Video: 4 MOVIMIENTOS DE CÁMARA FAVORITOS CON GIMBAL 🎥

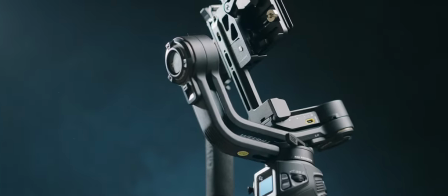7:54 El Weevil 3S realmente es bastante interesante 100% es decir tiene cosas muy útiles ya sea el joystick que está en el lado lateral izquierdo junto
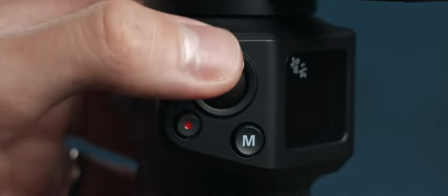8:02 con el botón de modos y el de recto lo cual bueno digamos que lo hace más intuitivo y fácil de utilizar obviamente También tenemos una mini pantalla
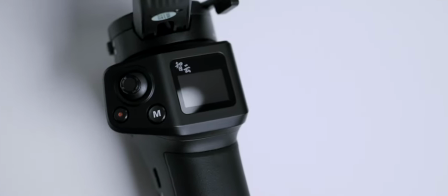8:10 con la información necesaria para poder operar con el gimbal como tal. Dos botoncitos al lado derecho, uno encendido y apagado y uno para acceder al menú.
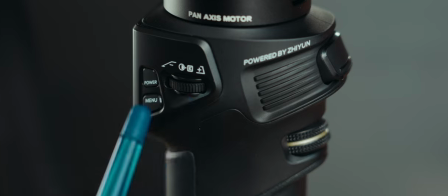8:18 Luego tenemos un dial con el que vamos a poder ajustar los settings rotando hacia adelante o hacia atrás y presionándolo.
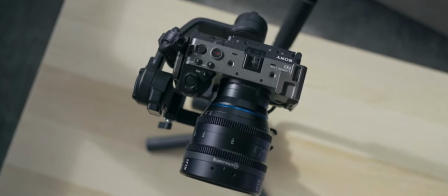8:25 Realmente es un gimbal muy bien pensado, digamos en términos de ergonomía y también te diría que muy intuitivo para el usuario.
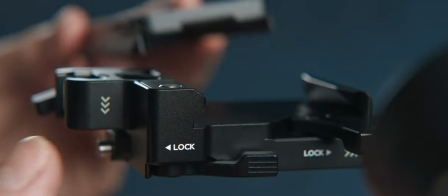8:33 O sea, si sos un novato o si sos un principiante o un usuario medio en torno a gimbal. O cuánto a uso de gimbal se refiere. Por otra parte, si vamos al tema de la autonomía.
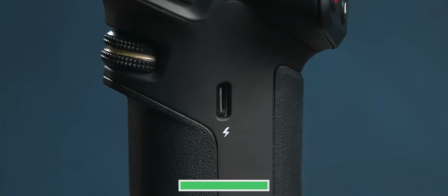8:42 Si está cargado al máximo, si uno nos dice o nos promete que tenemos un tiempo de uso de más o menos unas 11 horas.
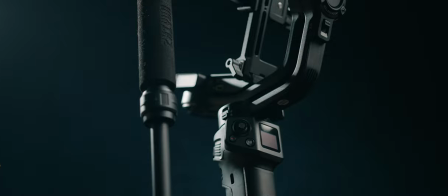8:48 Esto habría que cogerlo con pinzas, depende de muchísimos factores. Es una aproximación. La batería también se carga rápida, es de carga rápida mediante USB-C, lo cual es un puntazo. Eso sí, la batería viene integrada, es decir, no puedes quitarla básicamente. Por último, déjame que te cuente un pelín acerca del peso.
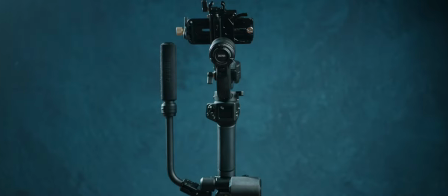9:03 ¿Aguanta bastante peso? ¿Apenas aguanta peso, cómo iría? Tenemos una aproximación de cuánto aguanta, cuánto es la carga útil, digamos.
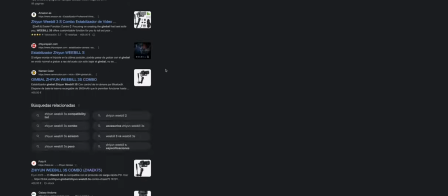9:10 Para eso no tengo respuesta específica como tal. De hecho, he intentado buscar cuál sería la carga útil con el Weevil 3S, pero literalmente no he encontrado.
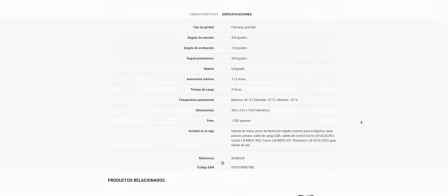9:18 No estoy seguro por cuál sería, digamos, la razón por la que si no brinda esta información. Pero te puedo asegurar de que la prueba que yo he hecho al menos,
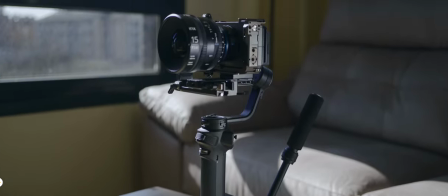9:26 que fue utilizando la FX3 con la óptica Iris 15mm T2.6, que es bastante pesada. Te puedo decir que lo aguantó sin problemas. O sea, probé todos los modos para hacer este video lo más, digamos, sincero posible y no decirte, sí, sí, aguanta. Igual te aguantas simplemente en el modo panfollow, por ejemplo. No, no, literalmente lo he puesto a prueba con todo.
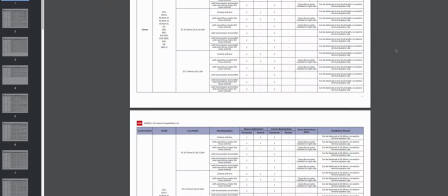9:45 Te puedo decir que aguanta bien. No he tenido problema, no se ha descalibrado, ni mucho menos. Aún así, sí nos proporciona en la página web un listado con las combinaciones, digamos,
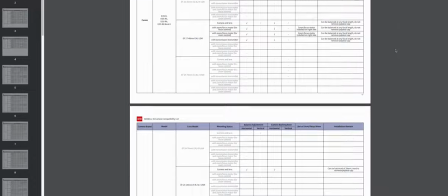9:53 más específicas de las cuales el gimbal aguantaría, te lo voy a dejar en la descripción si nos vamos al término de la aplicación o de la app de Xeon, podemos utilizar el gimbal remotamente para ciertas funciones, pero hay una que me encantó y te la tengo que compartir definitivamente, y es que ya saben que yo soy muy fan de utilizar un slider entonces cuando quiero hacer esos tracking de parallax,
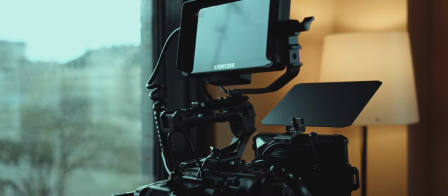10:15 me viene fenomenal utilizar este gimbal con la aplicación porque puedo manejarlo con el teléfono hacer una especie de mímica con el teléfono Es decir,
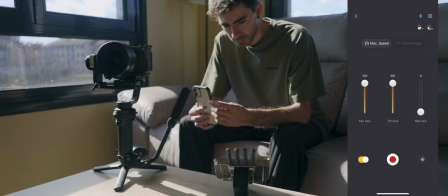10:22 si yo voy rotando el teléfono conectado al gimbal, el gimbal va a ser el mismo movimiento que mi teléfono, lo cual me parece súper preciso, súper conveniente para hacer esos tracking en forma de parallax que hago en muchos de mis vídeos, ¿ok? Tienes bastantes cositas más dentro de la aplicación que son muy, muy convenientes. Ahora sí, luego de haber repasado lo que nos ofrece el Weeble 3S, llega el turno de utilizarlo.
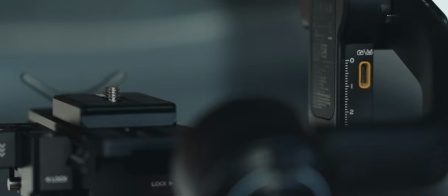10:43 Porque una cosa es conocer teóricamente lo que nos ofrece una herramienta de trabajo y ver que todo pinta fenomenal sobre el papel.
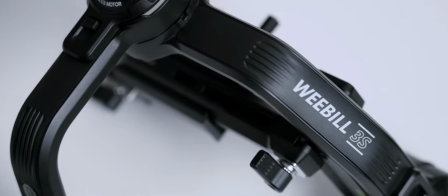10:50 Sin embargo, otra cosa es ver cómo se comporta en un escenario real, ¿no? Así que ahora vamos a ver estos cuatro movimientos de cámara en los que voy a utilizar el Zhiyun Weevil 3S.
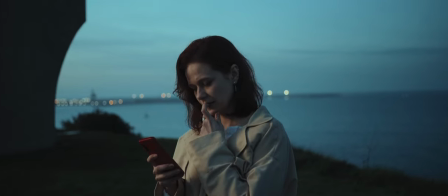11:00 Push-in. Este movimiento de cámara nos ayudará a enfatizar un momento y o acción específica.
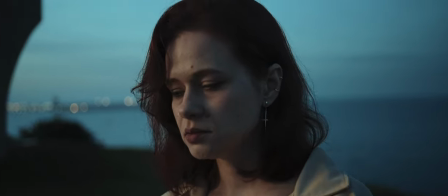11:06 Es decir, si queremos dar a la audiencia una sensación de que algo importante está ocurriendo, este es nuestro movimiento de cámara más importante.
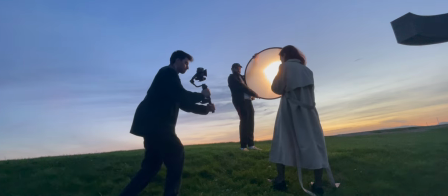11:13 La cámara se mueve lentamente al punto de interés anticipando un momento crucial e importante.
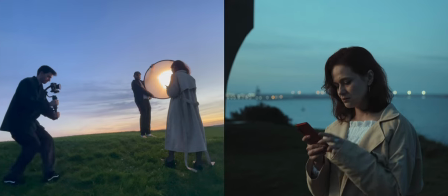11:18 Puedes hacer un push-in a un sujeto cuando está en una nube de pensamiento,
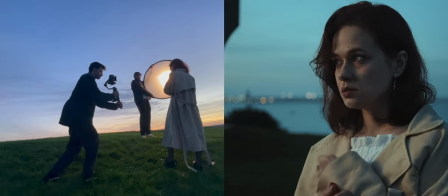11:22 un momento decisivo o bien cuando nuestro personaje está pasando por una emoción interna negativa.
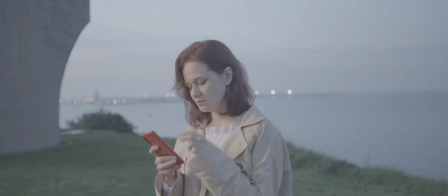11:27 Realmente ayuda bastante a elevar lo que venía siendo tensión, ¿no?
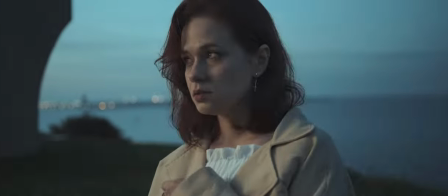11:30 También puedes hacer un push-in a un objeto dando información detallada para llevar la atención del espectador a un punto en concreto.
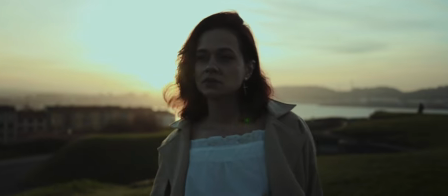11:37 El tracking, este tipo de movimiento de cámara,
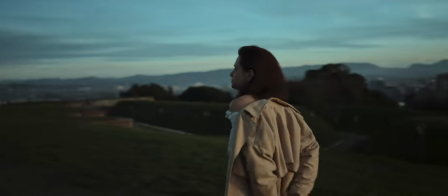11:39 tiene como objetivo movernos junto al sujeto de manera activa generando una inmersión bastante más notoria o más grande.
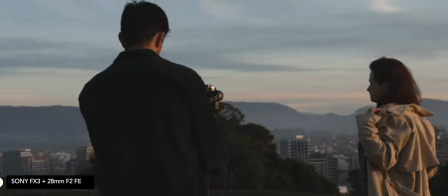11:46 A su vez también podemos generar en la audiencia cierta intriga, es decir, ¿por qué el sujeto va hacia cierta dirección?
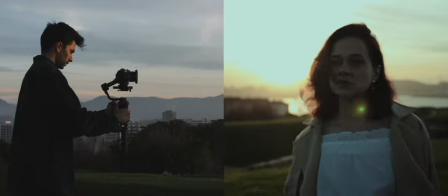11:52 ¿Estamos intentando generar tensión? ¿Queremos enseñar la profundidad y extensión de un recorrido anticipando una interacción con algo en concreto?